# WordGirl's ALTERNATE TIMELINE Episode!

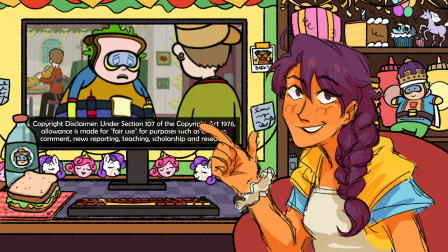The employee explains that people go to his shop to eat sandwiches made by him, asking him, "Do you understand that, Mr. Sandwich Head?" Chuck's demeanor quickly changes to being very self-conscious and asking the man not to call him that.
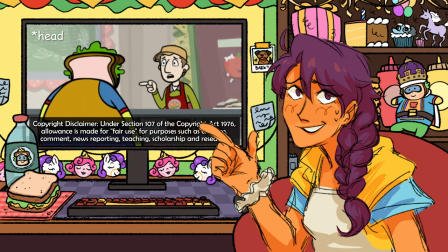The employee points out that his hand is the shape of a sandwich, though.
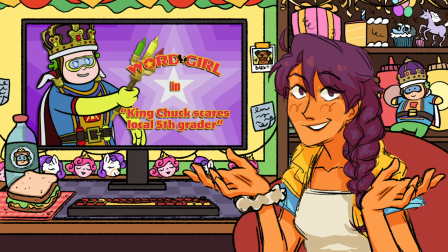This interaction establishes that Chuck has aspirations to be the most evil sandwich maker in the city and gets very bothered by people poking holes in his plans.
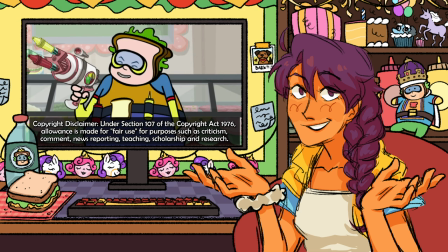He thinks very highly of himself and his abilities, but is held back by small shortcomings like being called Sandwich Head and the very obvious presence of WordGirl.
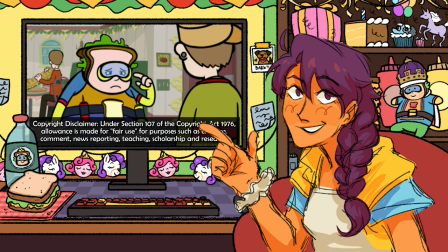Chuck says he goes by a nickname, and before he can say what it is, WordGirl arrives and the employee announces her entrance with, "WordGirl," which Chuck misunderstands as the employee filling the blank himself.
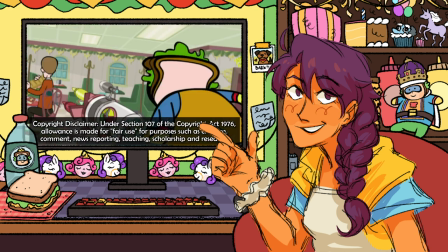This scene is so funny to me because the entire time WordGirl and Huggy are striking their classic marketing poses until Chuck notices she's there.
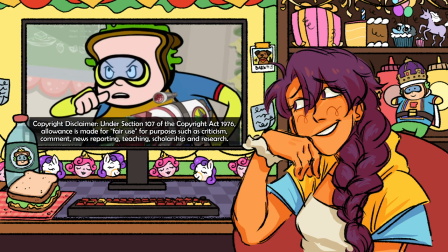Chuck exclaims that no one tells him what to do, and goes on to talk about his family a little, and WordGirl grows impatient, seeing as she's missing out on her own birthday party.
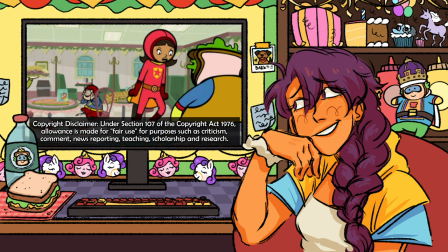WordGirl tells him that she doesn't have time for this, and Chuck responds with, "Boy, you seem antsy," and it's a joke that comes up a couple more times after this,
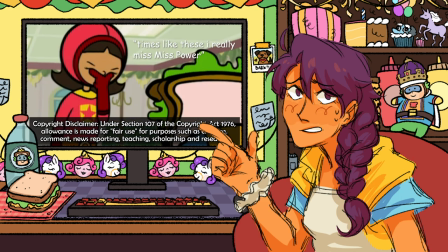but it also serves to highlight that at that moment where WordGirl is trying to get back to her normal life,
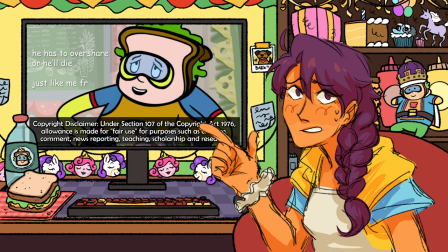where something special and amazing is happening, she's not really being taken seriously because no one knows about the struggle of time between her two lives.
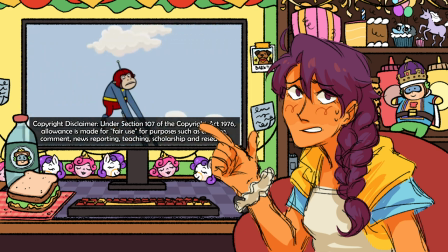When she finally gets home to play in the bouncy castle, she discovers that she and Bob are the only ones playing.
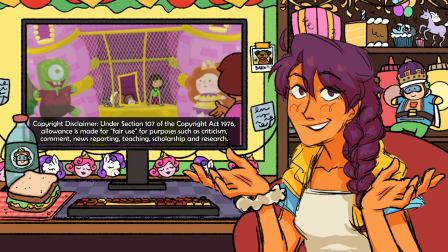Her parents are surprised and amused that she's still in the bouncy castle and let her know that the next surprise is ready. Becky
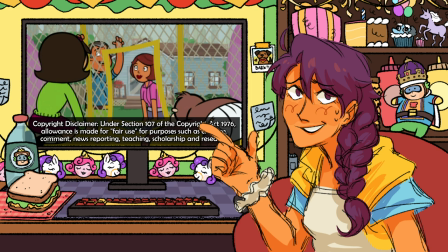is disappointed that she missed the first activity, but tries to move on because the next surprise is pony rides.
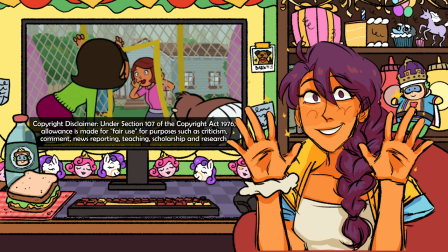She's thrilled about seeing the real-life ponies and getting the chance to ride one like her favorite character of all time, Pretty Princess, from her favorite show.
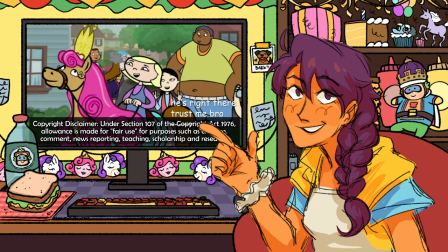We see Violet and Scoops together on the ponies, Violet riding one of the ponies and Scoops following behind with a camera to document such a fun day.
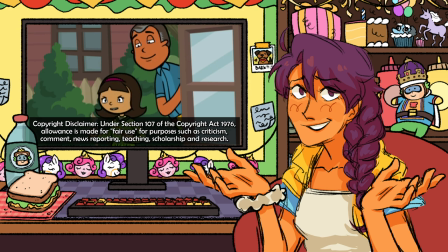The moment she's left to finally be able to engage with an exciting activity at her own party, she hears the same voice call for help.
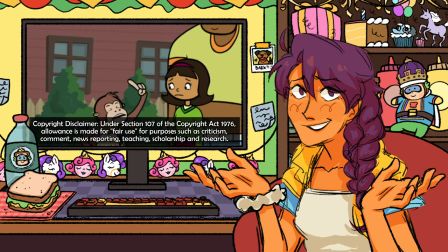What's an interesting choice about this episode is that usually the exposition guy will come in yelling hysterically about needing help, very much in distress, so it's easy for Becky to make the choice to leave what she's doing and go help.
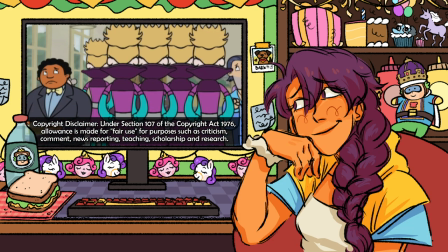Just wait until Word Girl hears about this. She'll stop your plan. How will she find out?
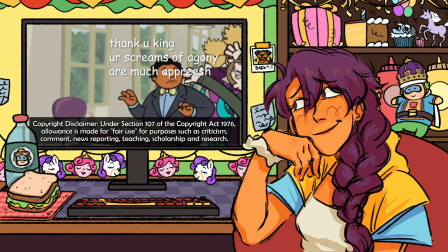I'll take this one. Help!
In this episode, the person calling for help doesn't seem to have the same urgency in his voice,
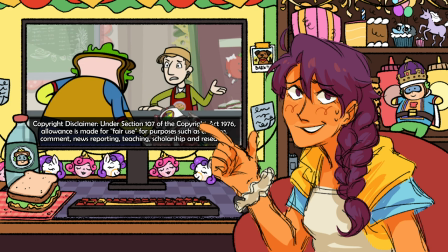so it's a great way to show how Becky is beginning to view the situation as more annoying and bothersome rather than urgent and heroic.
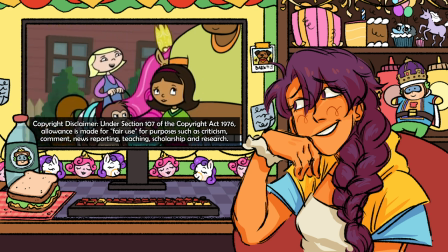Becky downplays the situation and tries to convince herself that it'd be okay if she took one little pony ride before going to help at the sandwich shop. Bob is immediately not on board, and neither is the narrator.
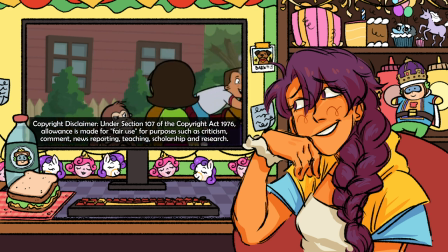Traditionally, they've both served as external moral compasses for Becky as she struggles to navigate both demanding lives.
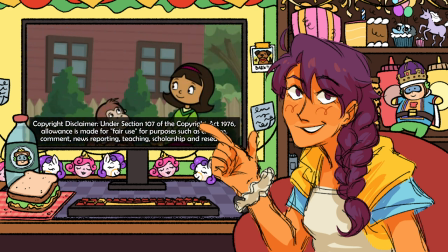In this case, Becky is set on enjoying herself for a bit before taking care of her Word Girl duties, and understandably so.
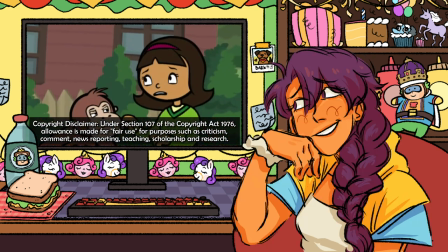The narrator reminds her that Word Girl has a responsibility to the city to go out of her way and help no matter what.
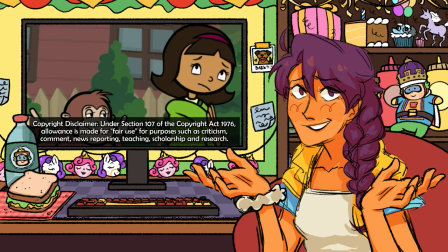In this case, they're both right. Word Girl does have this responsibility, but Becky also has the responsibility to be a kid and enjoy her friends and family.
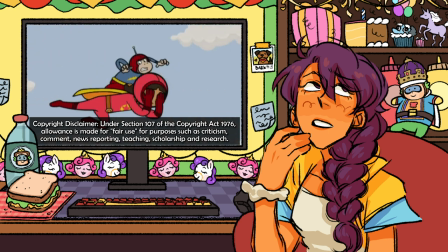This isn't a critique on the show's premise of having a kid superhero, by the way. As a kid, I related a lot to Becky's struggle with having to choose between things she wants to do versus things she has an obligation to. Most of the time, I just wanted to play with my Barbies and draw, but I also had the responsibility to go to school and do my chores.
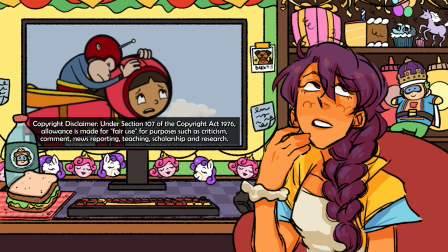When analyzing the show, it's important to remember who it's meant for,
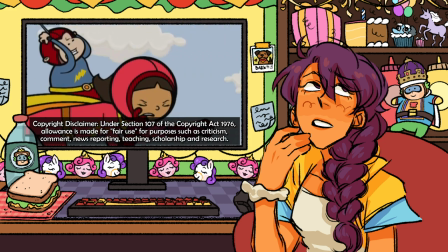and I think the writers did a great job at illustrating the struggle between what kids want to do versus what they have to do throughout the show.
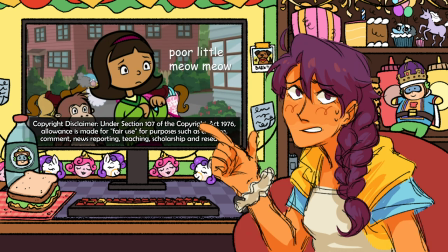In this two-part episode, we are supposed to feel sympathy for Becky, though, because instead of having to choose between two normal things,
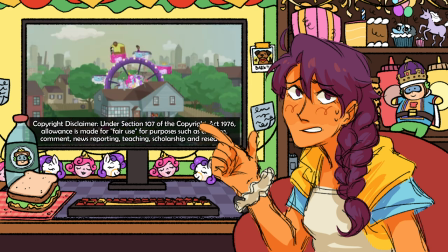she's being given the choice between something incredible and amazing like bouncy castles and pony rides,
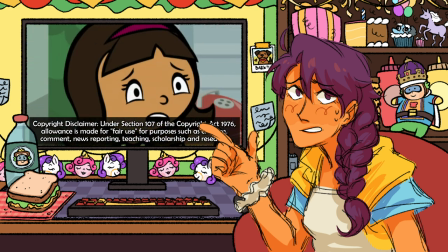or abandoning that to go save the day. The stakes are very much heightened, and the themes of this entire show are very much exaggerated throughout this two-part episode.
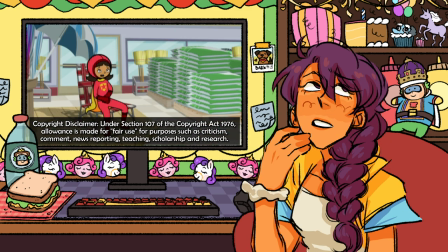Having a superhero main character like this doesn't mean that her powers will solve everything and be the root of the whole plot.
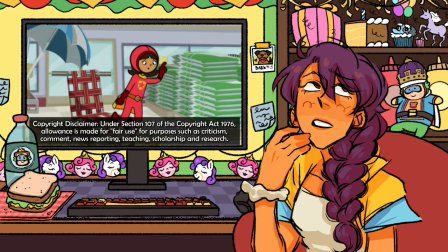It means we get to see relatable problems in a very different and much more exciting light.
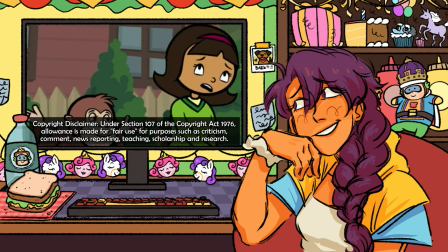Becky hesitantly agrees with the narrator and Bob, and they whoosh off to save the sandwich shop again, her word up catchphrase coming out a lot more irritated.